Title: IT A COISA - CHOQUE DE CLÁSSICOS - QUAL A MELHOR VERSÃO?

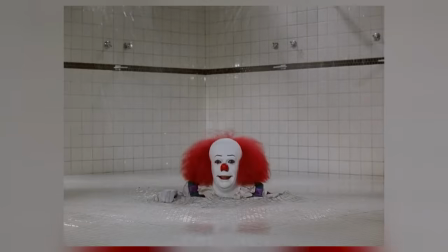Saído da brilhante mente de Stephen King, It A Coisa teve a sua primeira produção audiovisual ainda na década de 90, estrelada por Tim Curry. E exatamente 27 anos depois, ganha um remake do original, estrelado por Bill Skarsgård.
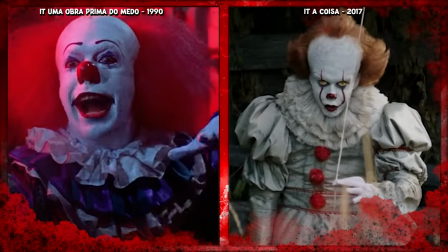Com isso temos hoje duas versões de um mesmo clássico, It A Coisa. Mas se colocarmos no ringue, qual dos dois tem o palhaço mais assustador? É isso, galera! É aquele quadro que vocês amam, especialmente pra semana de Halloween do canal.
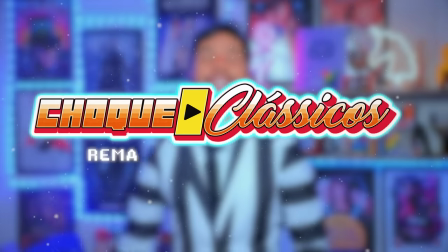Choque de clássicos de It, a coisa.
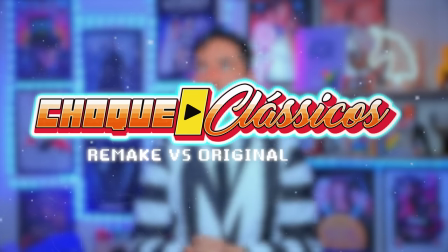E caso você não tenha assistido nenhum dos dois filmes, o que eu sinceramente vou achar um absurdo, pode ficar que você vai gostar do vídeo mesmo assim.
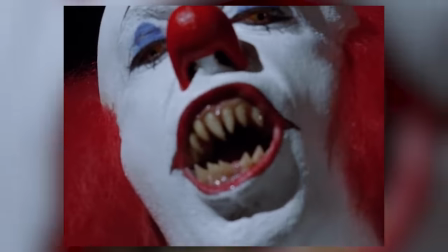Vou explicar tintim por tintim das duas produções. E no final, você vai até querer conferir, viu? Como sempre você vai até querer conferir o filme. Então já deixa o like que você tá ligado, quanto ajuda. Se não for inscrito, se inscreve e ativa o sininho. Assim sempre que sair vídeo novo você vai ser notificado Feito isso, bora de choque de clássicos de It A Coisa Quesito número 1, a atmosfera do filme O climão do terror Qual dos dois será que passa de fato a vibes de medo,
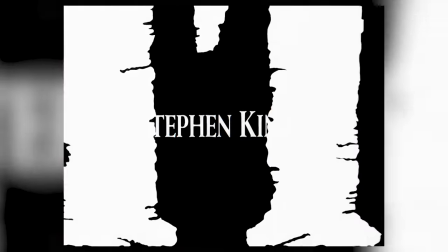hein? Porém, antes de mais nada eu tenho que esclarecer pra vocês Que o primeiro filme do It A Coisa, na realidade, não era um filme, tá?
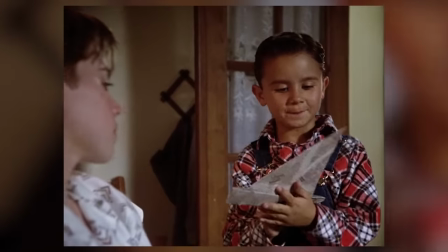Ele era uma série produzida pra TV no início dos anos 90 E que os produtores meio que transformaram num filme enorme Por isso,
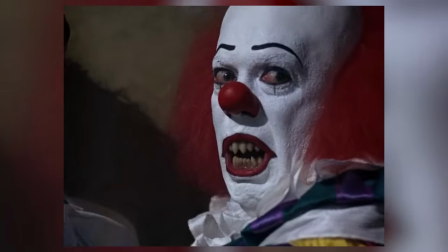a qualidade técnica, ela não é tão babadeira. Até porque vocês sabem que o orçamento de série é diferente de um orçamento pra cinema. Ainda mais há tanto tempo atrás, né? Então assim, vai ser uma batalha justa? Não vai. Porém, vamos discuti-la, ué.
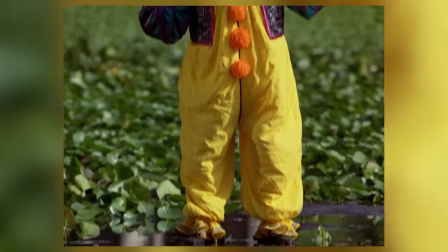Vamos lá. No clássico de 1990, como trata-se de uma série, como eu disse, a película em si, ela tem que ser bem adaptada pra um programa de televisão.
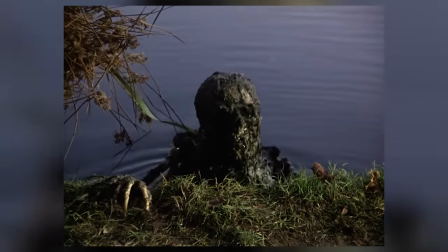Porém, mesmo quando não se pode ousar na luz e sombra e paleta de cores, Tem como a direção entregar, de fato, um bom climão de terror? E, na real, eu acho que a direção de It, a coisa de 1990, não é muito boa.
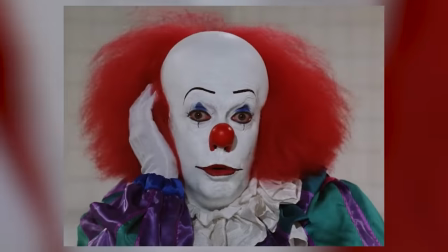É claro que o filme em si dá medo, porém, mais por conta da ideia e da caracterização do Tim Curry, do que por conta das passagens e diálogos.
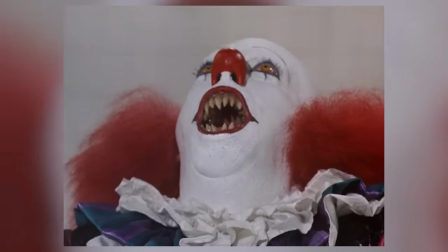Isso porque eles não são tão bem construídos. Vamos pegar um exemplo básico. Na cena em que o George, o garotinho que é atacado no bueiro, vai buscar o material que o Bill pediu pra ele, É um momento tenso,
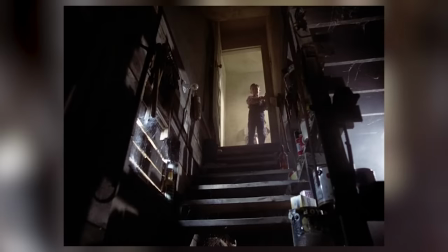porque ele tem que descer no porão sozinho e tal E enquanto a cena no remake é toda bem construída e tensa,
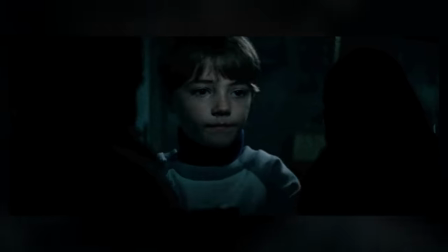com planos Que sugerem que talvez exista algo lá No clássico dos anos 90,
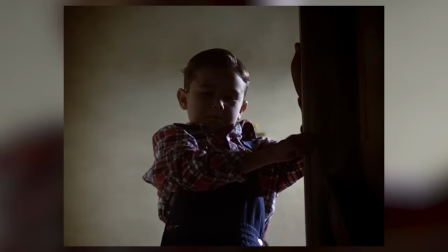não O George olha um pouquinho do alto da escada ali da porta Desce rapidinho,
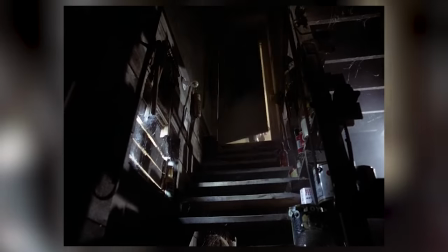pega e sobe Entendem, tipo, é esse tipo de direção que eu acho que falta um pouco Em It A Coisa de 1990 Que acabou não entregando tanto o terror enquanto a gente assiste E aí eu já puxo pro remake No remake de 2017 Toda a ambientação,
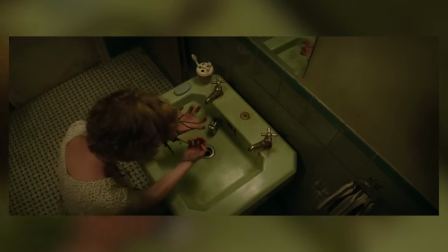planos e paleta do filme Trazem de fato um filme de terror Você sente o quanto é
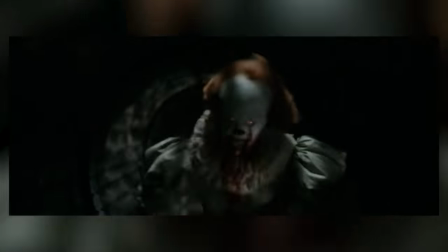tenso O encontro de cada uma das crianças com Pennywise Porque existe tempo de tela pra
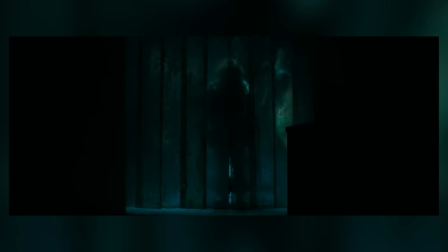desenvolver a ideia Pra construir a paranoia Como por exemplo na cena do porão Onde o George desce, entra,
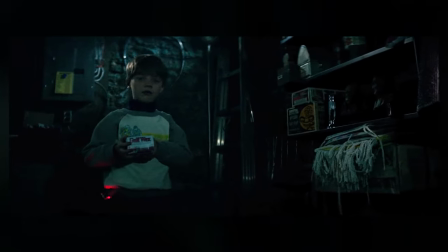anda pelo escuro Ele chega até mesmo a ver alguma coisa Mas aí quando ele acende
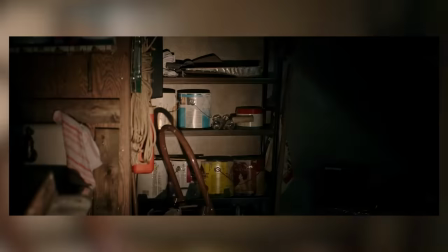a lanterna A gente vê que ali é só utensílio E tudo isso bota a gente no clima do terror Do filme, vai construindo dentro da gente Com isso, não tem jeito É ponto pro remake O clássico é sim assustador Mas tratando-se da direção de cena E de implementação do climão O remake consegue fazer isso de forma majestosa
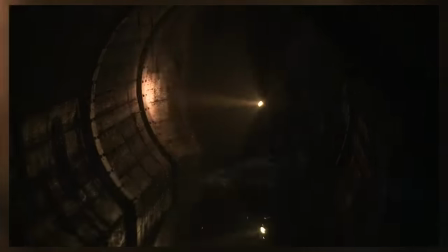A sensação é que o Indy Muschietti Que é o diretor Ele era apaixonado pela história Porque ele fez de um jeito uau Quesito número 2 a cena do bueiro, o cartão de visitas, dite a coisa. Afinal de contas, todo mundo lembra, né?
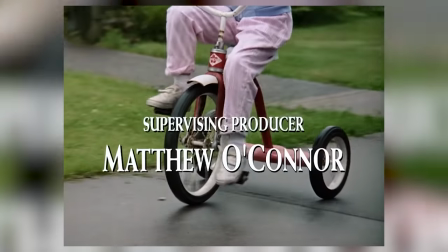Na versão de 1990, a primeira morte, de fato, não é a do pequeno George,
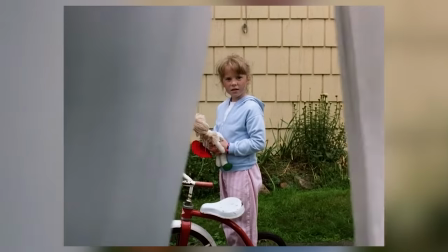e sim de uma garotinha que é pega entre os lençóis que a sua mãe tinha acabado de estender. Mas logo depois dela, vem a do George, que é como em todas as versões.
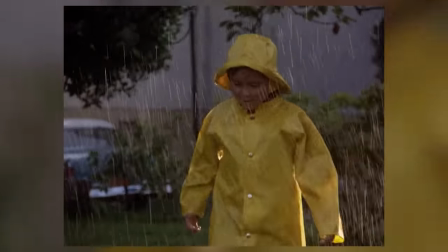Ele vem correndo com uma caba de chuva amarela, acompanhando seu barquinho sendo levado pela correnteza na guia da calçada.
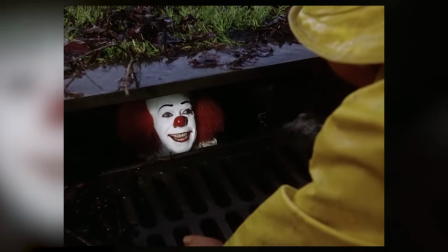E é na aparição do Pennywise que a gente já nota várias diferenças Aqui na versão clássica, eles não dispunham tanto de CGI Na verdade, eu acho que eles não usaram nem 20% do CGI que usaram no remake de 2017 Por isso o Pennywise,
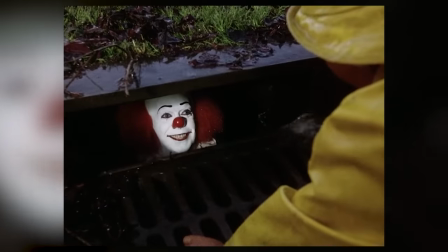ele já surge de fato, de maneira bem realística Ali dentro do bueiro O que sempre me deu muito medo Porque, apesar de não se construir toda a atmosfera que é construída no remake Aqui as coisas parecem muito mais possíveis,
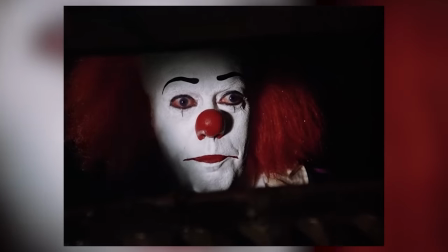sabe? Parece muito de verdade essa cena toda Eles conversam um pouco e o Pennywise rapidamente convence o George de pôr a mão dentro do bueiro pra pegar o barquinho.
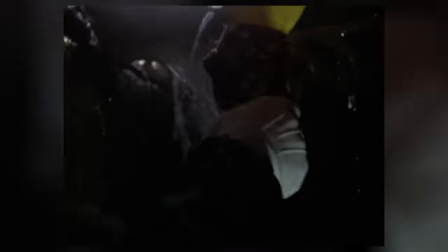Porém aqui só mostra o Pennywise segurando o braço do George, mudando bruscamente de humor, e a cara dele vindo pra tela na versão do palhaço assassino, se aproximando da câmera. Não temos sangue nem membro decepado. A cena em si fica na sua imaginação, depois de ver a cara horrível do Pennywise.
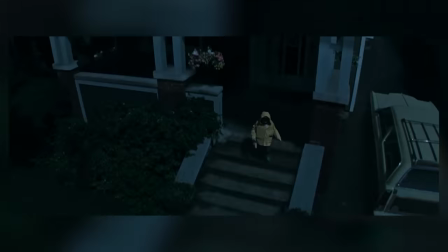Já na versão de 2017 temos outra levada totalmente diferente. A iluminação é outra, o ritmo é outro e a conclusão é outra.
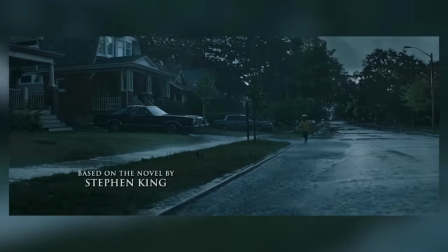Novamente, o George vem pela guia ali olhando o seu barquinho, até que o barquinho cai no bueiro.
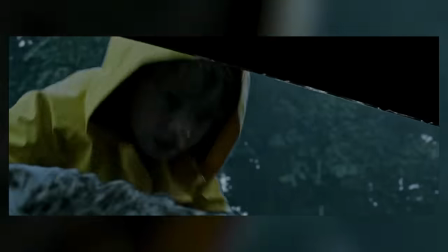Porém, aqui primeiro surgiam os olhos do Pennywise, de uma maneira bem macabra e obviamente feita em CGI.
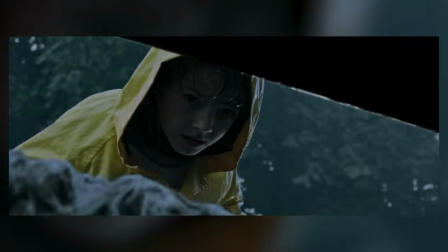E só isso já é uma grande diferença do clássico, né? Já que lá ele surge de uma forma mais bizarra.
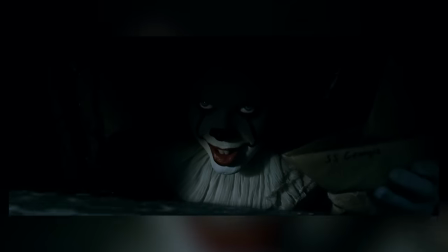Depois, o diálogo com o George aqui é mais longo. O Pennywise quer ganhar a confiança do George e nossa também que tá assistindo, né gente?
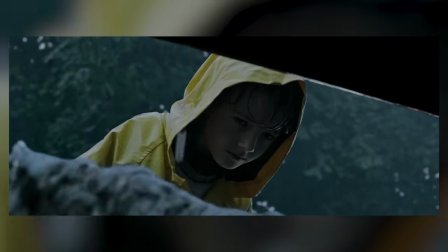Então ele faz o amigo, porém babando o tempo todo Pra mostrar a vontade que ele tá ali de mastigar o garotinho E depois que ele convence a sua vítima a
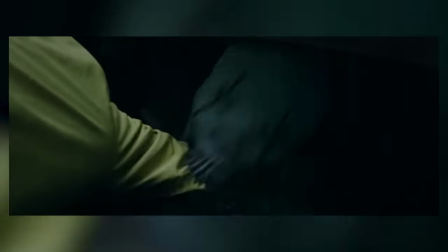colocar o braço dentro do bueiro Aqui temos a cena gráfica e explícita dele abocanhando o braço do George E o George sem braço se arrastando e depois sendo puxado pra dentro do bueiro É muito tenso, gente Eu lembro que eu assisti no cinema e eu fiquei em choque Eu e a minha irmã olhando pra tela do cinema e pensando Meu Deus, que filme é esse que a gente viu assistir, gente? E com tantas diferenças, pra quem devemos dar ponto? Olha, no final das contas, eu vou dar ponto, é pro clássico, tá?
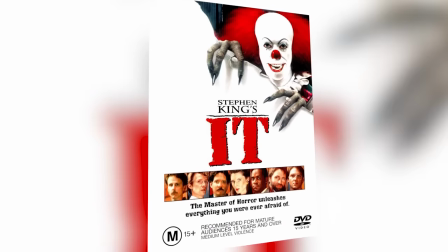De 1990. Pelo simples fato de que quando comparamos, a cena do clássico acaba sendo mais próxima da realidade. Ela parece mais de verdade, enquanto a do remake traz mais essa pegada cinematográfica, sabe? Então eu acho que olhando assim, o bueiro do clássico me assusta mais. A cena do bueiro me assusta mais do que a do remake. Quesito número 3, o clube dos otários. Um dos pilares da trama, parte importantíssima pra fazer tudo acontecer, né?
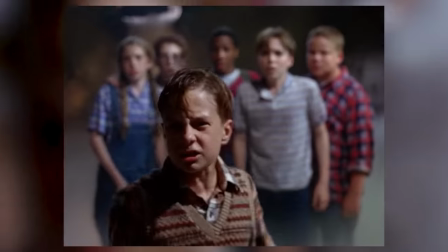Em 1990, nós temos crianças que parecem mais, na real, adolescentes, né?
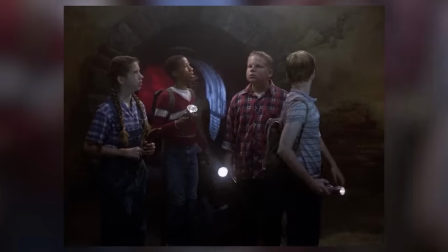E nem todas têm aquele carisma legal que faz a gente se identificar, gostar e querer ser amigo dos personagens. Na real, tem algo em torno dos filmes estrelados por Astro Infanto Juvenil, dos anos 80 e 90, que é que as crianças são aleatórias, sabe? Quando tem várias crianças, elas são meio aleatórias. Eu acho que tirando os Goonies, que é um clássico dos anos 80 Os outros filmes tem esse problema em fazer esse elenco jovem realmente ser carismático E fazer existir uma química entre eles Menos aleatoriedade, mais química, sabe? Eu acho que isso falta um pouco aqui no It, a coisa O elenco juvenil,
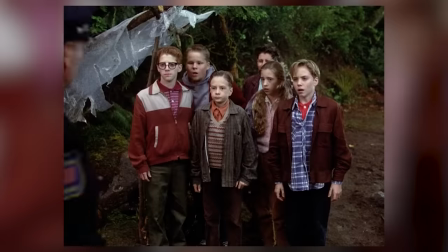eu não sei, eles não me passam essa vibes de time Eu não sei porque eles não me passam essa vibe de grupo E o elenco adulto, bom, na minha opinião, deixando claro que é apenas a minha opinião Eles tentam parecer um grupo de amigos crescido, né?
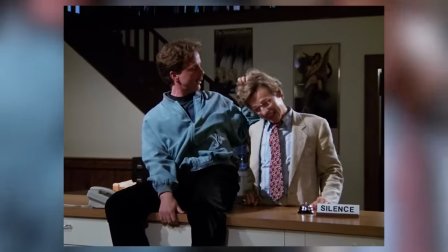Fazendo umas brincadeiras e tal. Mas eu não sei não, viu? Ainda assim, não me convencem.
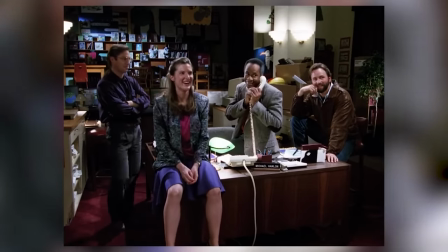Eles passam todos muito esquecíveis, sabe? Dá pra gente não lembrar quem são eles.
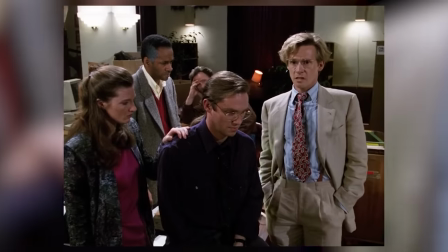É a minha sensação. A gente não compra o drama, o perigo. E eu vou dizer novamente que eu me volto pra direção do babado.
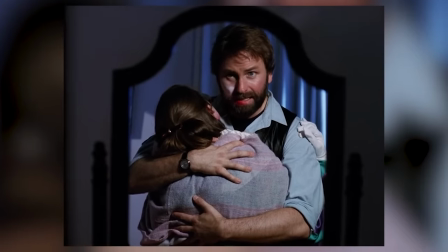Eu acho que foi na direção que isso não rolou. Eu sei que It, uma obra prima do medo, de 1990, ele tem muitos fãs. Mas analisando friamente toda a produção, eu acho que trata-se mais de uma memória afetiva, sabe?
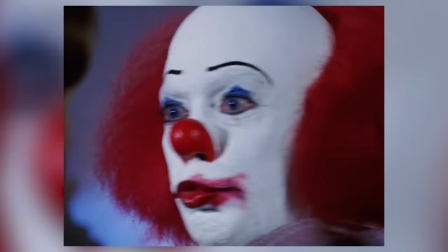Porque assim, claro que nos anos 90 era um clássico, o pessoal gostava muito. A produção em si não é das melhores.